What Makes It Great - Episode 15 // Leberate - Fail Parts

So just a quick aside before we get started. I was not familiar with the original song. The Catalyst is a Linkin Park song, and this is a Pendulum remix of it. This is the only version of that song that I had ever heard. So before I started recording this, I decided to check out the original version of the song. And if you're not familiar with the song and you do what I did and go and listen to it, you'll be probably just as surprised as I am, because it's like half as fast as this song. It just sounds so weird. So I just thought that was funny. You could not make the same video that Leberate made with the original song.
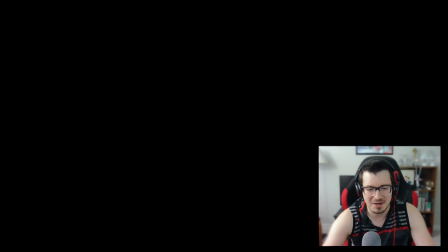[7:57]
Anyway, just a humorous kind of thing I ran into. Okay, let's take a look at this and get started.
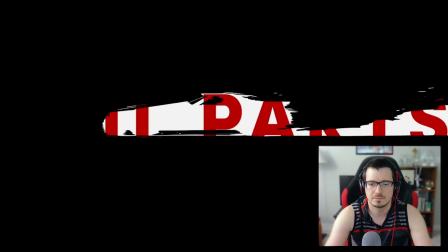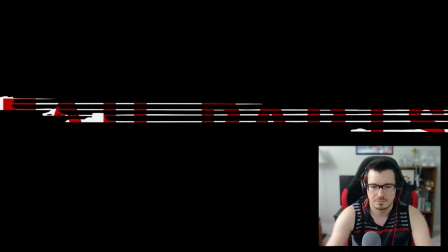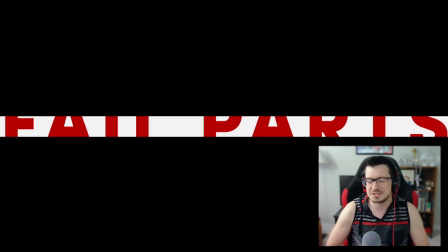[8:28]
I want to talk about this because this is actually something, I think this is the first time we've seen this. Honestly, I'm kind of surprised that it took this long to get to talking about kind of introducing the video's title.
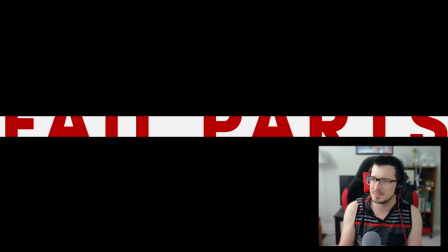[8:44]
Most of the videos we've watched don't really have the title in them until I don't know, we've never really talked about it. So this is one of those things that, when it's done correctly, it looks so cool,
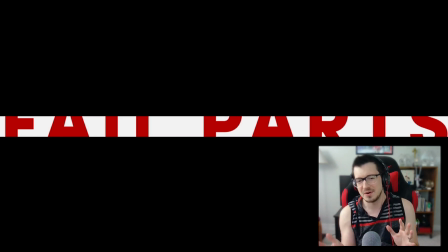[9:00]
and it can add a certain flair to the video that I really, really like. This is an example of a video that does putting the title on screen. It does it right.
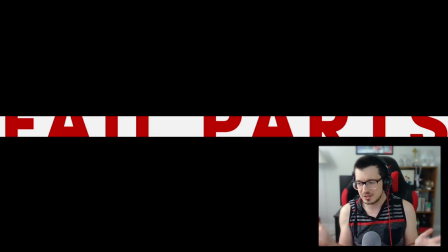[9:13]
Often people will either forgo showing the title at all, or they'll just kind of put some text, overlay some text on the video somewhere, either at the beginning or maybe the end. And there are correct ways to do that as well. Don't get me wrong, but
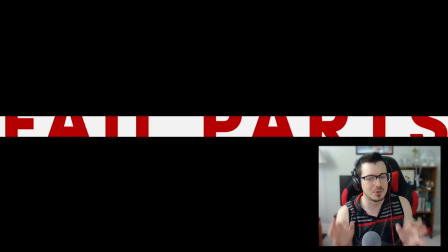[9:33]
it can be really cool to kind of give the title its own section and build a little bit of, kind of stylize it a little like it's done here. There's a couple reasons I think this works, especially with this video.
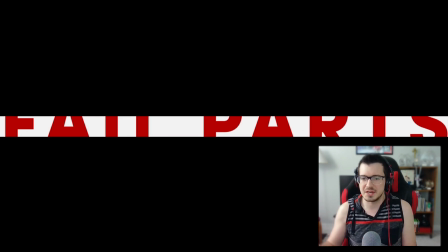[9:52]
First of all, the song has this like 30-second intro portion that is really, honestly, how would you edit to it? Like, I'm trying to figure out, like, if Leberate didn't do this here, what could he have done?
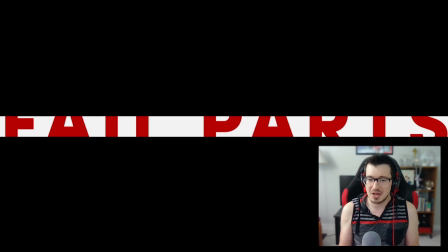[10:11]
And I don't know that there's a good answer to that, because part of that is because of the way he structured the video. So, he has these 3 sections of the video. Each section has a single anime dedicated to it, and they're all about the same length.
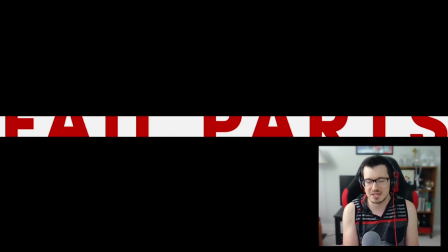[10:30]
I actually double checked this. They're all like 50 to 55 seconds long, so they're all pretty equally distributed. But then you have like this 30-second intro, and it would be a little weird to introduce another anime here because
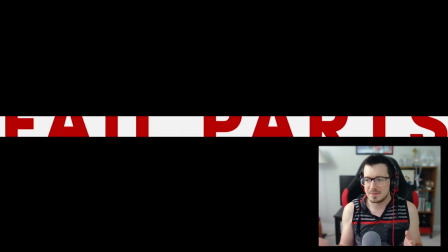[10:48]
this part of the song is so different from the rest. It wouldn't really gel well. I feel like it doesn't really work to use
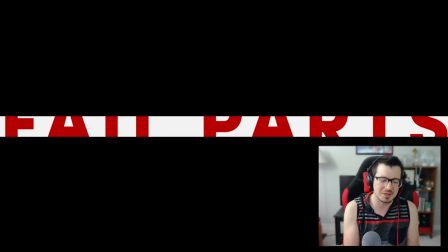[11:03]
Evangelion with this, because then you're giving extra time to that. It just makes everything uneven. And while he is using Redline here, this is animation from Redline.